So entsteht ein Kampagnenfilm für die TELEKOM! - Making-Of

Hi, ich war vor kurzem mal wieder unterwegs mit der Agentur Gedankenwerk vom Sascha. Diesmal waren wir in Köln unterwegs und haben dort für die Deutsche Telekom AG gedreht. Was genau wir gedreht haben, das erfahrt ihr gleich noch. Jetzt wünsche ich erstmal viel Spaß mit dem Making-of. Los geht's.
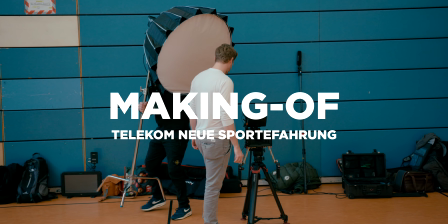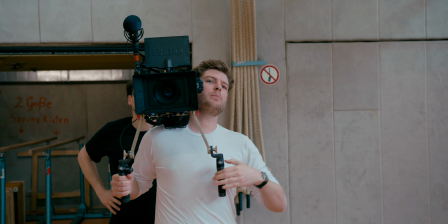Wir drehen hier heute und morgen für die Deutsche Telekom einen kleinen Film zum Thema
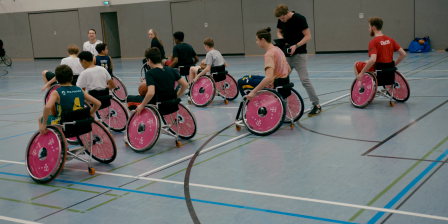Rollstuhlbasketball im Rahmen der neuen Sporterfahrung. Die neue Sporterfahrung ist ein Projekt der Telekom, die quasi Berührungsängste von Jugendlichen abbauen will zum Thema Behindertensport.
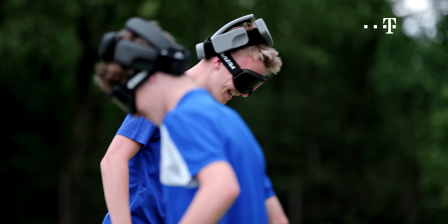Wir haben zum Beispiel letztes Jahr auch den Film Blindenfußball gedreht mit dem Hassan und der Julia.
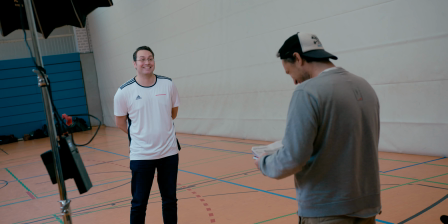Und heute sind wir hier mit dem Freddy und mit der Lisa, die ich auch kennengelernt habe bei dem Projekt. Also wir haben insgesamt zwei Drehtage. Heute ist der erste Tag. Heute nehmen wir so ein paar Interviews auf. Was haben wir für ein Setup?
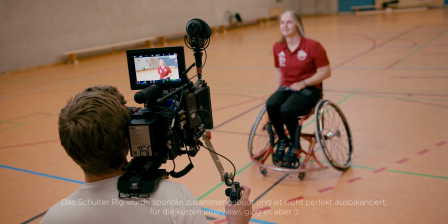Als Hauptkamera haben wir die Red Gemini vom Sascha natürlich und als V-Cam die Blackmagic Pocket Cinema Camera 4K.
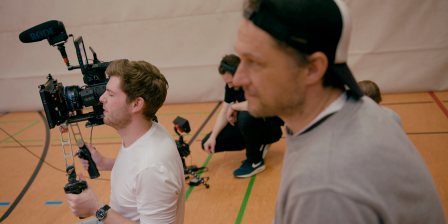Genau, heute Interviews und morgen wird dann so ein bisschen B-Roll mit Basketballspielen den Kindern aufgenommen.
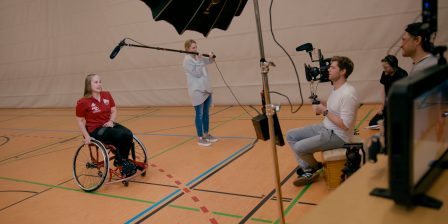Wird, glaube ich, ganz cool. Wir haben uns bewusst für die Blackmagic Pocket Cinema Camera 4K entschieden, weil sie sich sehr gut im RAW-Format mit der Red matchen lässt.
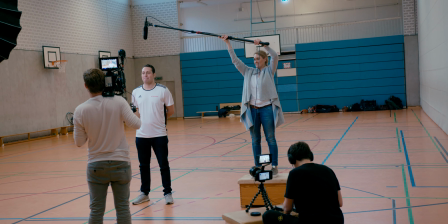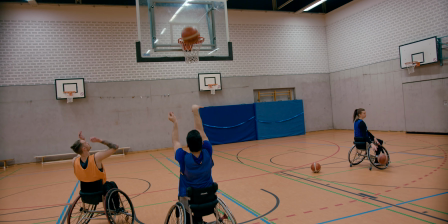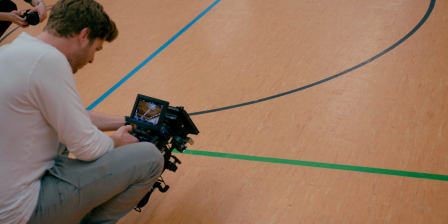So, heute ist Drehtag Nummer 2. Wir haben ja gestern hauptsächlich die Interviews gemacht und ein bisschen B-Roll-Aufnahmen. Und heute gibt es dann nur B-Roll-Aufnahmen, also von den Spiel und von den Spielern. Wird, glaube ich, eine coole Sache. Heute ist das B-Roll fällig und da haben wir die Red natürlich entsprechend einmal umgebaut.
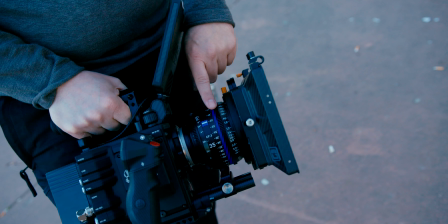Wir haben zum einen die Zeiss-Objektive, die CP3. Die finde ich sehr gut, weil sie schön leicht sind.
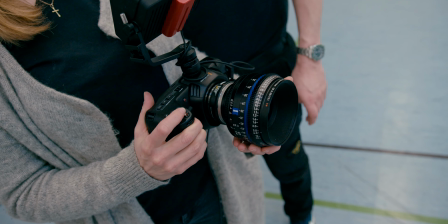Sie sind kompakter geworden zu der Vorserie. Vorher hatten wir einen Durchmesser von 114 mm, jetzt 95 und Gewicht immer alles so um die 800 Gramm.
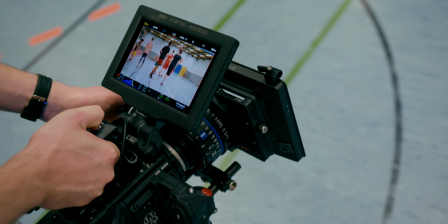Sehr, sehr angenehm, gerade wenn man Handheld filmt.
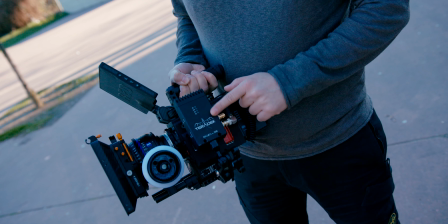Natürlich einmal eine Funkstrecke, Teradek, um natürlich den Kunden auch über einen zweiten separaten Bildschirm immer auf dem Laufenden zu halten. Und ansonsten halt recht kompakt die ganze Kamera, damit wir halt keine Probleme haben.
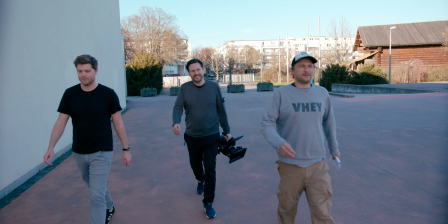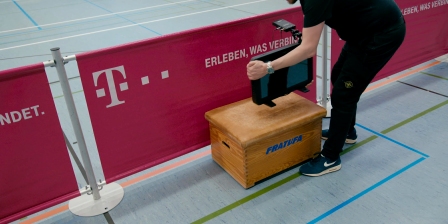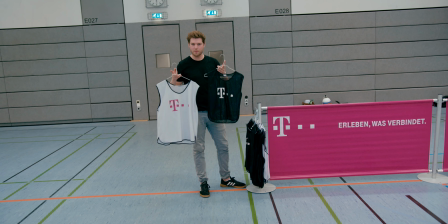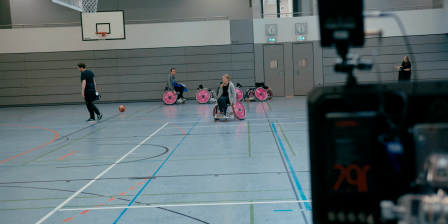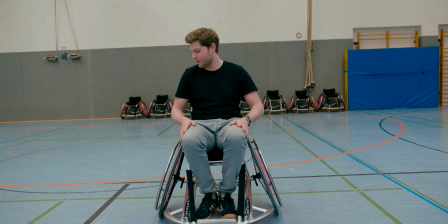Die Rollstühle sind eingefahren, gleich geht's los. Wir bauen jetzt noch so ein bisschen auf und dann ja, geht der Dreh los.
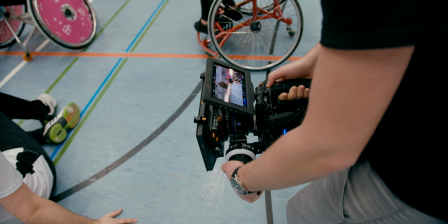Nochmal kurz zum Stil. Wir haben uns jetzt entschieden, also bewusst entschieden, Handheld zu filmen. Beim letzten Film für die Telekom haben wir eher so Gimbal-Aufnahmen und Stativaufnahmen gemacht.
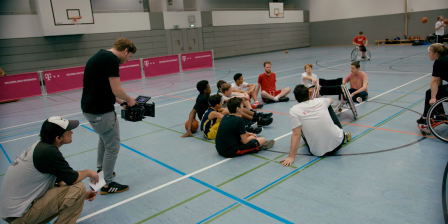Dieses Mal war es vom Kunden gewünscht, so ein bisschen mehr Action da reinzubringen. Deshalb haben wir uns jetzt hier eben für so einen Handheld-Look entschieden, um die Action so ein bisschen besser rüberzubringen.
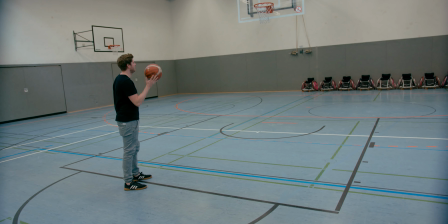So, rein Making-of-mäßig versucht der Martin jetzt, diesen Ball beim ersten Versuch da reinzulegen.
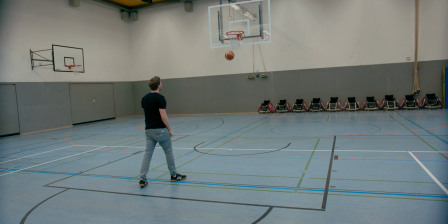Zeig's uns! Komm schon, du kannst das! Das ist jetzt mein erster Versuch, den Ball da reinzumachen.
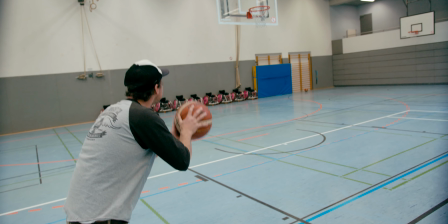Ja, komm, dann zeig das mal, wie du das kannst. Ich kann das. Versuch Nummer 2.
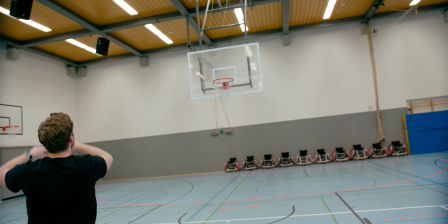Von hier. So. Versuch Nummer 3.
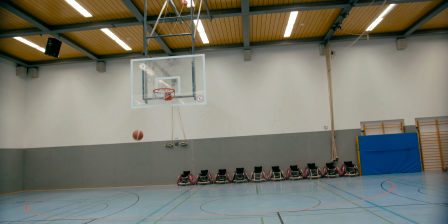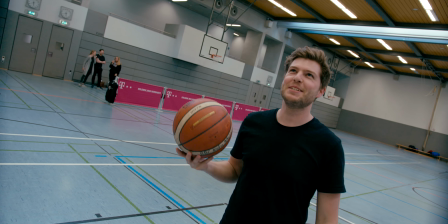Ich hatte immer eine 3 im Sport damals.
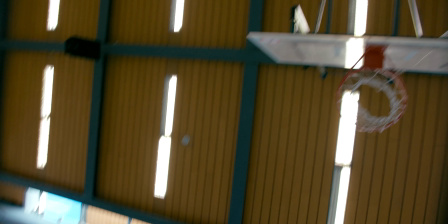Um Dynamik halt in den Film zu kriegen, um halt wirklich auch dem Ball zu folgen, dem Spielfluss zu folgen, haben wir uns für den Lineboard entschieden.
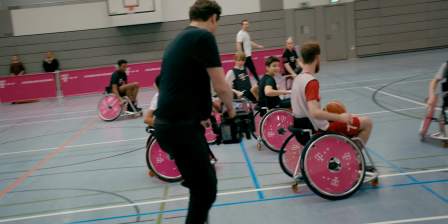Und auch keine Gimbals oder sonstiges, sondern Kamera, Freihand auf dem Lineboard.
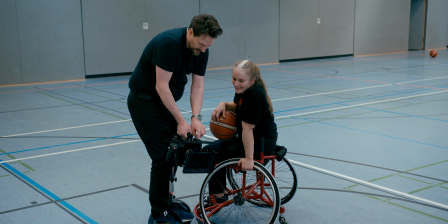Dadurch hast du automatisch schon halt eine gewisse Stabilisierung. Du hast nicht die Laufbewegung, was auch nochmal sehr gut ist.